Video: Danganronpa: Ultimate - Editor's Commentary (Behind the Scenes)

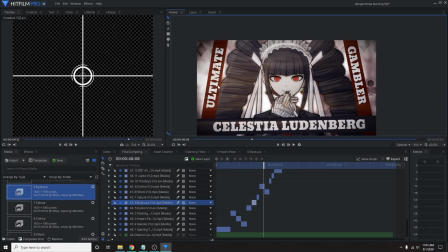3238s
It was just orange and bright. And then I realized that might have been a little too spoilery. So I changed the color and also added these card shapes in the background, which didn't used to be there.
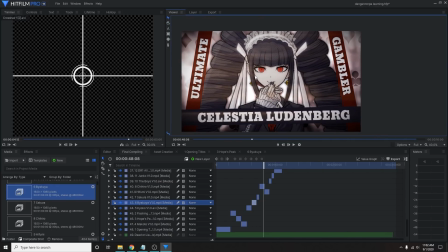3247s
Her thing was just fire, and I was like, whoops.
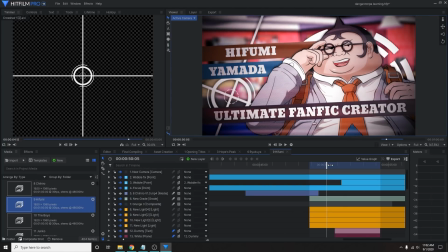3250s
Hifumi's scene is probably the most basic, and I'm sorry, that's because I don't really care for him that much.
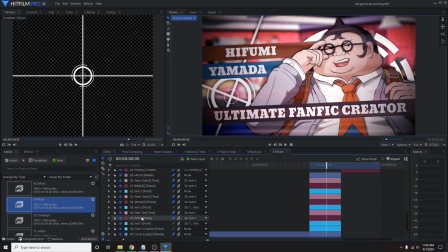3259s
But his background is, I believe, what was it? Is it Celeste's room or his room? Whenever the murder was being planned that he was involved in, that's what's going on there.
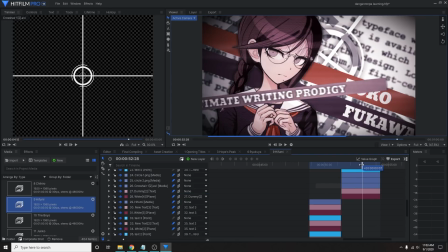3271s
A lot of people watched Toko's bit and read the text in the background.
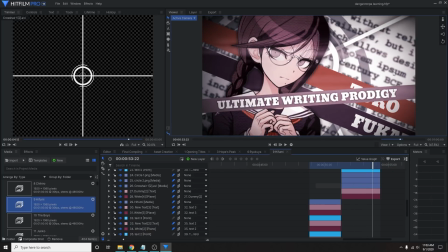3275s
Once people noticed the words lorem ipsum in the background of Toko's segment, they said, oh, just some lazy filler text. Well, guess what? I'm not that lazy. I didn't just type in some default filler text. This is actually a Wikipedia article about filler text.
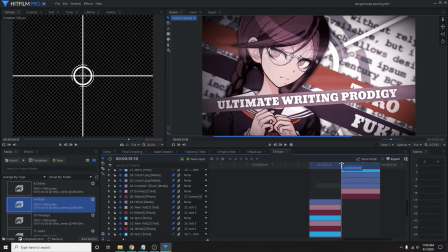3295s
So, big brain. I'm pretty sure the same text is also on this piece of paper here.
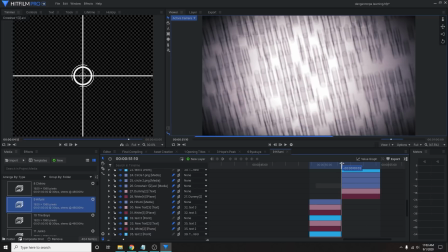3300s
It's just so blurred it doesn't really matter what it says.
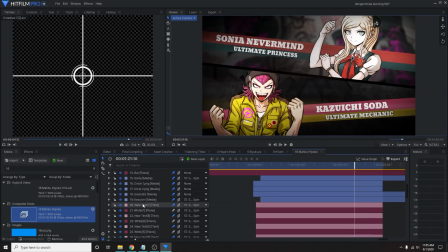3302s
A lot of people did manage to pick up on the fact that Sonia's background was some like kind of murdery looking stuff. I mean, there's blood back there. Doesn't seem right. With the old heat distortion effect, take off that lens blur.
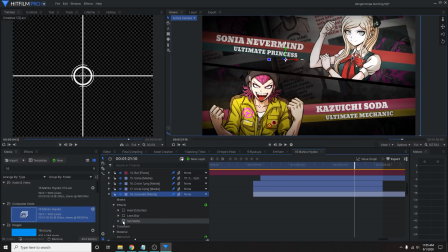3318s
Let's take off that set matte. Reveal that bad boy. It's like the genocide Jack murder subjects, murder victims. Cause Sonya's all into like serial killers and stuff. That sounds like a joke, but she actually is.
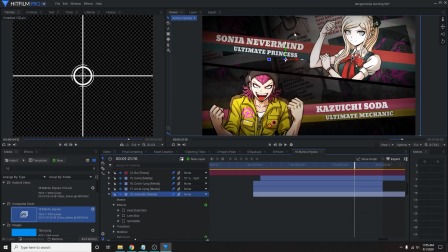3336s
That was a plot point of her character, so that's why that's back there, because I didn't really know what else to put back there.
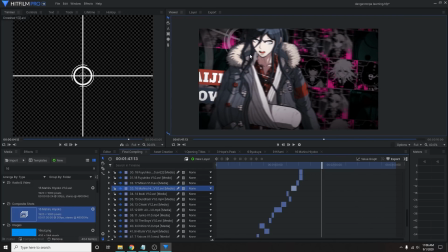3341s
A lot of people in this shot right here, as we transition into our boy,
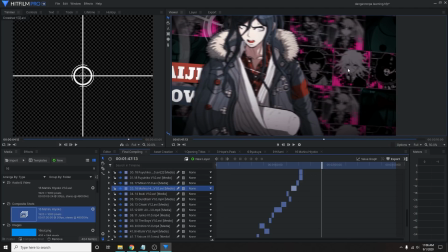3346s
noticed that there's a little hint of Nagito hidden back there.
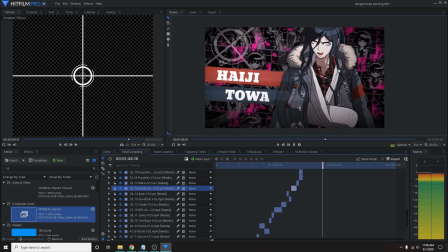3352s
I actually didn't mean to include him at all, because by default he's hidden by this thing, and I thought, I don't want to show him, that seems a little spoilery. But then I later decided to animate the background in that particular fashion,
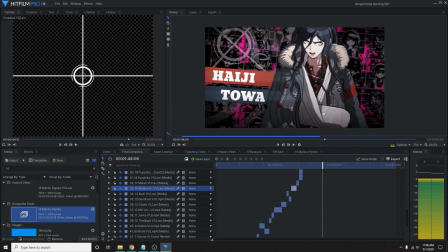3367s
and didn't really occur to me that made him visible for a second. But you know what? I'll take it. I like it.
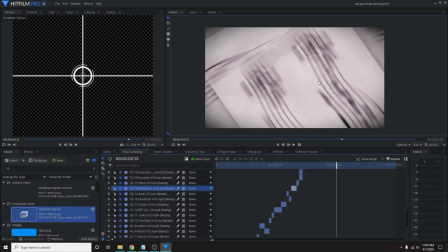3372s
Sure. I'm pretty sure the sheet music was also just I found online. It's just Claire de Lune in it.
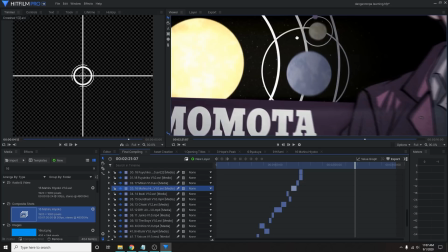3378s
I haven't seen a single comment about these planets, but my god, did that take a while to put together,
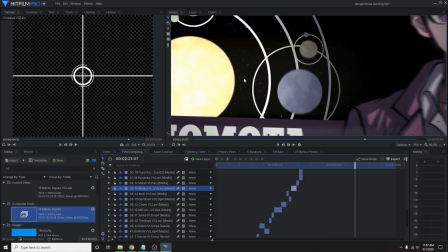3383s
having them orbit around each other, having this orbit this and that orbit that and that orbit that.
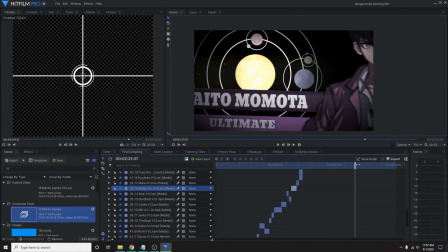3388s
Took a little while. Pretty happy with it.
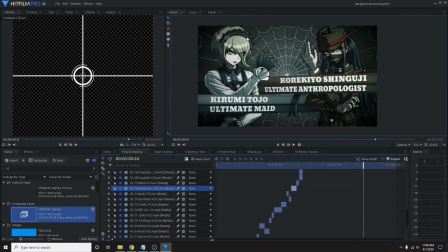3391s
Some people were curious as to why I put certain characters together, other than the fact that, like, for example, these two look awesome together. Sometimes it was just a thematic thing, and sometimes I just didn't have enough space in the video.
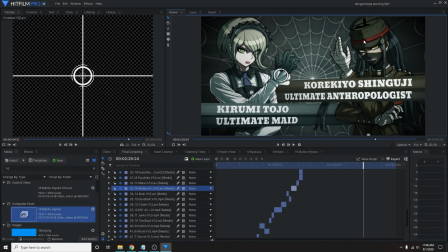3405s
I just called this the Cobweb Gang. I mean, well, she's got cobwebs all over her. He likes old museum stuff, cobwebs. Bam, gotcha. There they are. They look awesome together, though, don't they?
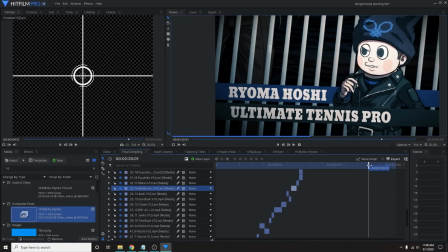3417s
Now, a few people saw Ryoma's segment and thought, oh my god, there's somebody behind him. Who is that? It's kind of just Gonta from the last shot. I just didn't move him out of the way. Oops.
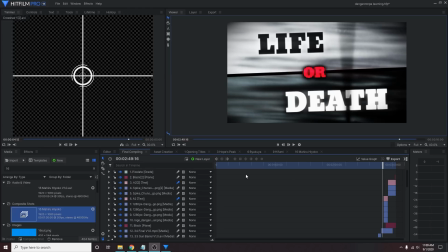3433s
Anyways, I think that's a decent enough point as any to cut off my video. I'm sure I missed a lot of stuff, and you might have some more questions. Just leave them in the comments. I'll do my best to respond to any and every question in the comments on this video.
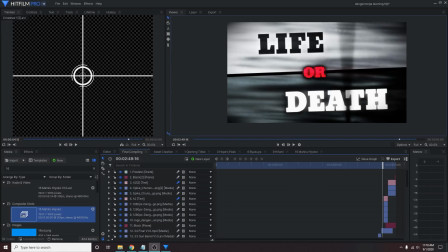3450s
Anything you want to know. I swear I'm not a professional, but I do want to be, so I'm learning as much as I can. Now, this is kind of important. If you want to follow everything I make, not everything I make is going to end up on this channel,
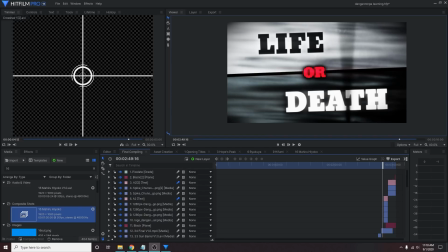3468s
because if I do a commission, for example, that's going to be uploaded wherever the person I did it for decides to put it, and it won't be a personal project on my channel. I actually have a playlist just for videos that don't go on my channel that I still edited. I'll link that in the description.